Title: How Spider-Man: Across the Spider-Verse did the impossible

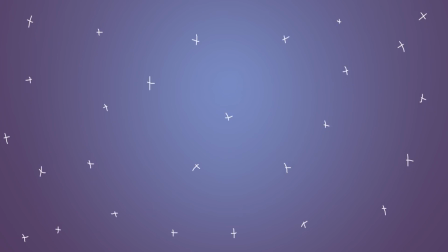[0:00] I'm Spider-Man.
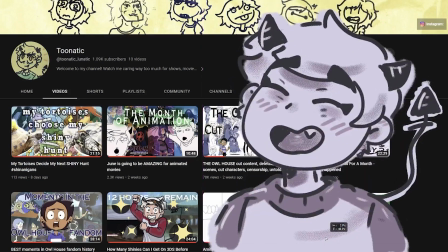[0:05]
Hey, it's me, Toonatic. I just wanted to hop in real quick.
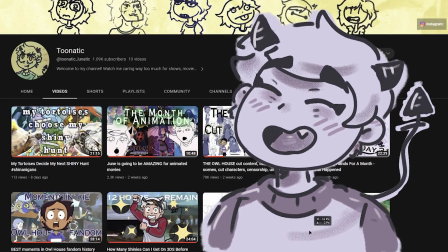[0:11]
Thank you guys for my channel hitting the milestone of 1K subscribers. This really means the world to me.
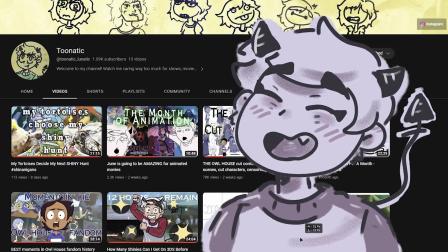[0:17]
Thank you so much. Alright, on to the video. Quick reminder that this review will be spoiler-free.
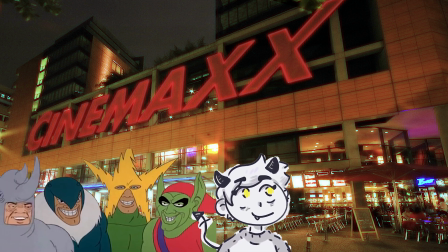[0:24]
I hope you enjoy. So, I saw Spider-Verse this weekend with my friends and let me tell you, this movie, man!
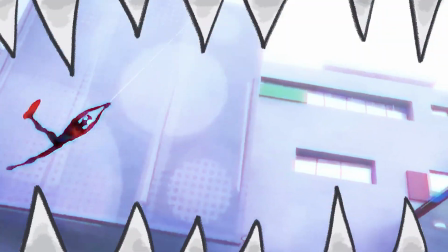[0:31]
Spider-Verse has gotten stellar reviews from critics and this movie deserves all the praise it gets.
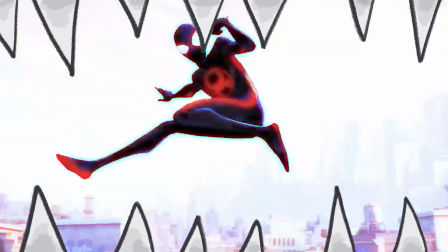[0:37]
So let me just throw my 2 cents into the mix. The usage of colors in this movie is simply stunning.
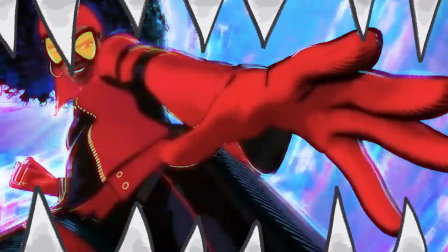[0:43]
Many complementary contrasts are used in this film, and they are implemented fantastically to depict various characters' emotions.
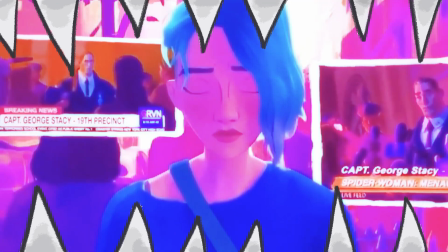[0:51]
Let me give you an example. One specific instance sticks out to me especially.
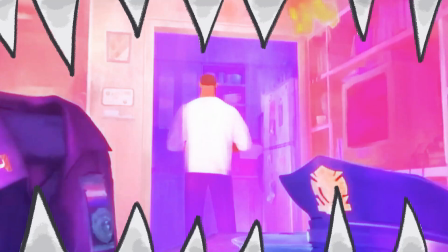[0:56]
Gwen is confronted by her cop dad, whose design really reminds me of Mr. Incredible.
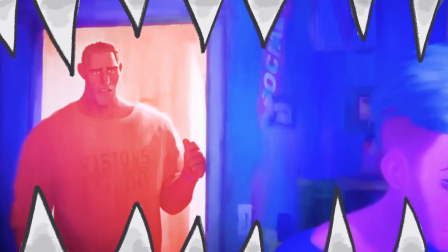[1:01]
He is depicted in reds, while Gwen is going through some inner turmoil and isolating herself, this being reflected in her color palette being blue.
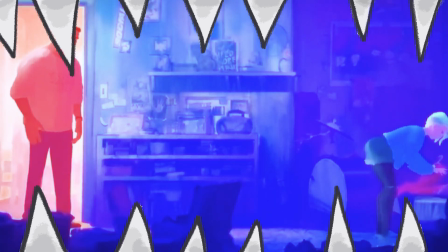[1:09]
Also, the framing in this scene shows the emotional distance between these two characters at that moment.
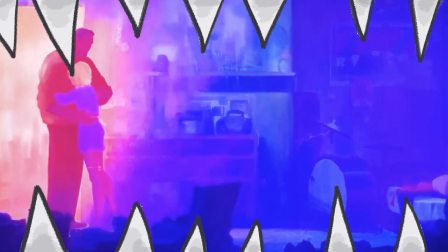[1:14]
They do kinda talk it out in this scene, and when Gwen goes to embrace her dad, she adopts his warmer colors, and the whole background turns light as well.
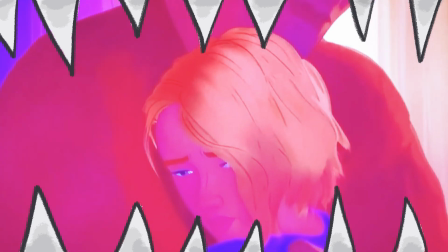[1:23]
But during the conversation, things go south again, and she's once more cast in blues.
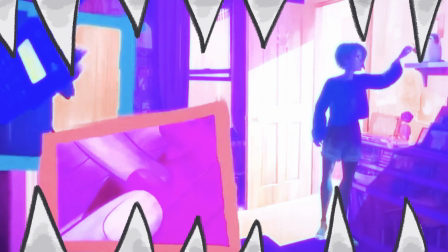[1:28]
Matter of fact, the whole room turns blue, and the space behind her turns the darkest.
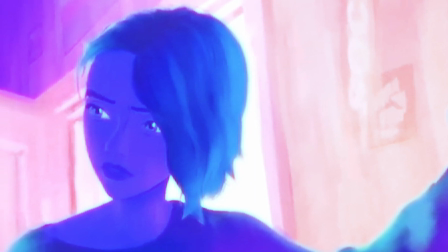[1:33]
She's now being framed by her door, about to step into the metaphorical void, demonstrating her decision to choose isolation and loneliness.
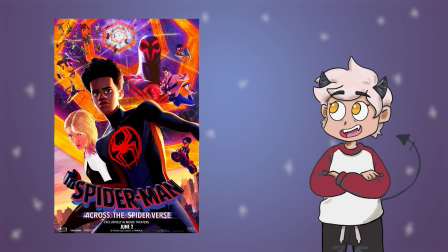[1:41]
This is only one example of the extraordinary color usage in Spider-Verse.
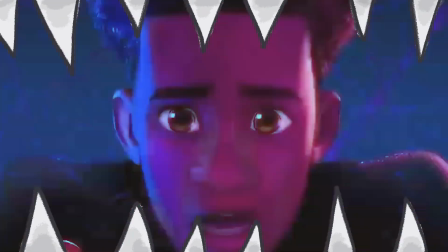[1:45]
As a character's emotions change, so does the environment around them. The movie's director, Justin K. Thompson,
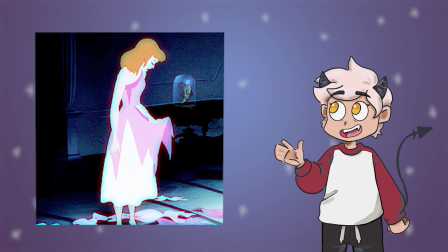[1:52]
also said in an interview that the 1950 Disney movie Cinderella served as a significant inspiration for how colors are used in Spider-Man Across the Spider-Verse.
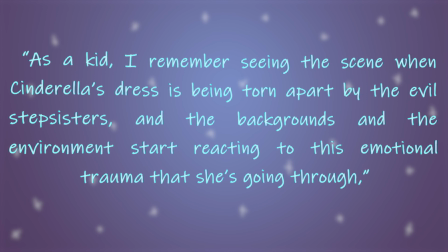[2:01]
Quote, "As a kid, I remember seeing the scene when Cinderella's dress is being torn apart by the evil stepsisters, and the background and the environment starts reacting to this emotional trauma that she's going through."
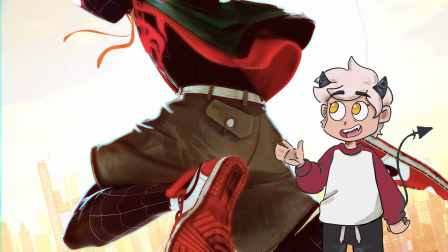[2:12]
The first Spider-Verse movie came out in 2018 and shook up the animation industry.
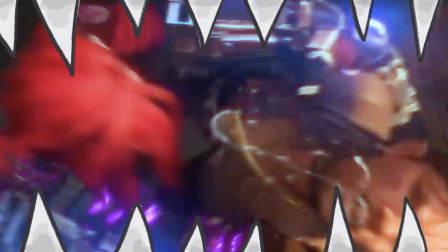[2:17]
Thanks to this movie and its success, studios experiment with their visual style a lot more nowadays.
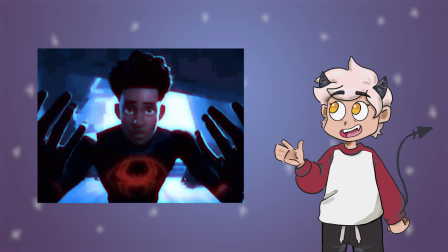[2:23]
The sequel somehow managed to accomplish the same and so much more.
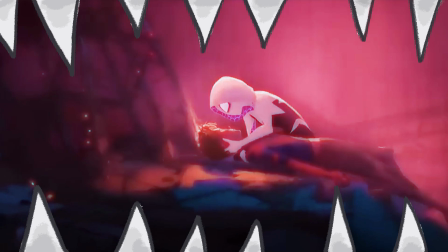[2:27]
If I were to talk about every way Spider-Verse pushes the boundaries of cinema, I'd be here all night.
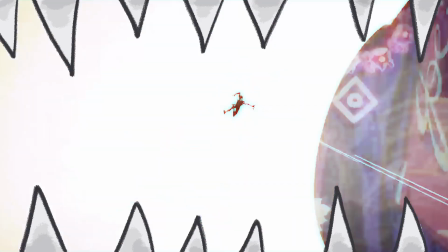[2:32]
But one thing I can say without spoiling the ending is, I do love the direction this movie's storytelling is taking,
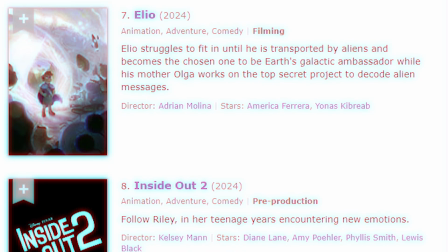[2:39]
and what this could mean for future animated films and franchises. Taking a very MCU kind of approach.
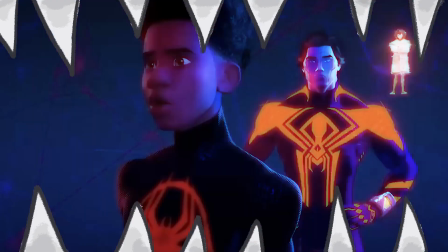[2:45]
The whole audience letting out a combined, "What?" in disbelief at that ending. After watching the film, I had some mixed feelings about how it ended, but after giving it some time,
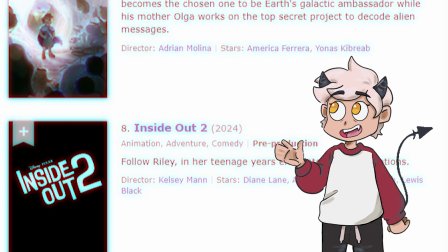[2:56]
I'm now very excited about what this could mean for animated movies and their story structure,
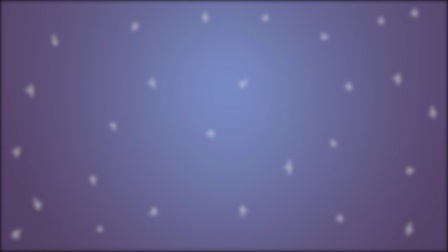[3:01]
as well as where animation is headed towards in the next couple of years. Spider-Verse shows an aspiration of what the US animation scene could be like,
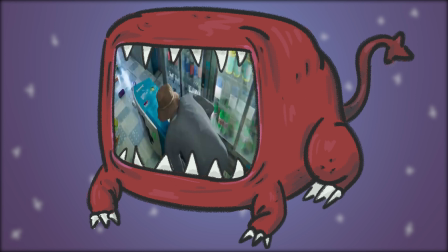[3:09]
if only studios were a little braver, less risk-averse, and willing to invest and trust in creators.
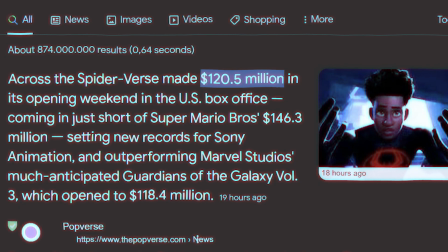[3:15]
We'll just have to wait and see what happens. But if a box office success of Spider-Verse opening weekend is any indication, it looks like the risk really paid off. Watching this movie actually hurts my brain because I can't figure out how the frick they even did half of this.
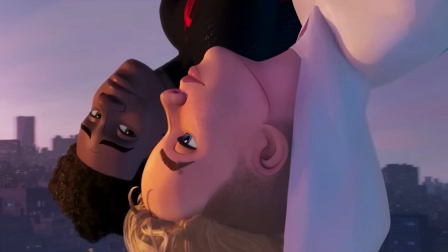[3:29]
Like, how did they make it look so good? Fortunately, many of the people working on the film were kind enough to shed some light on how they managed to achieve a few of the feats in the movie.
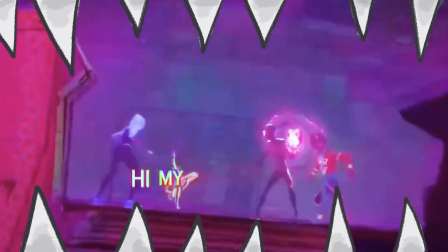[3:39]
Like, for example, how they made Spider-Punk's movements look like magazine cutouts even when moving.
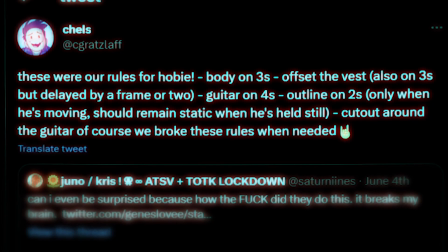[3:44]
Quote, "These were the rules for Hobie. Body on freeze, offset the vest, also on freeze but delayed by a frame or two,
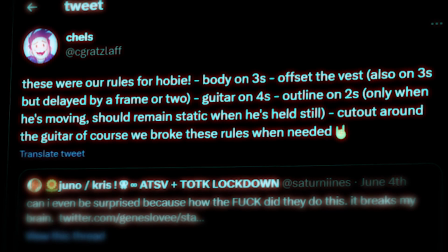[3:51]
guitar on fours, outline on twos, only when he's moving should remain static when he's held still.
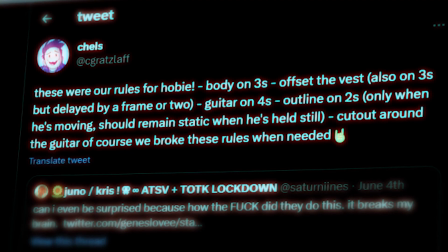[3:56]
Cut out around the guitar. Of course, we broke these rules when needed.
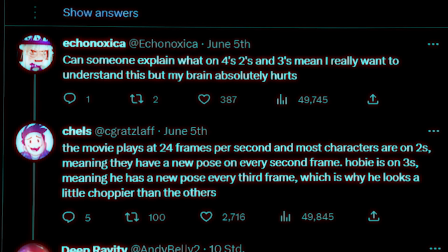[3:59]
The movie plays at 24 frames per second, and most characters are on twos, meaning they have a new pose every second frame.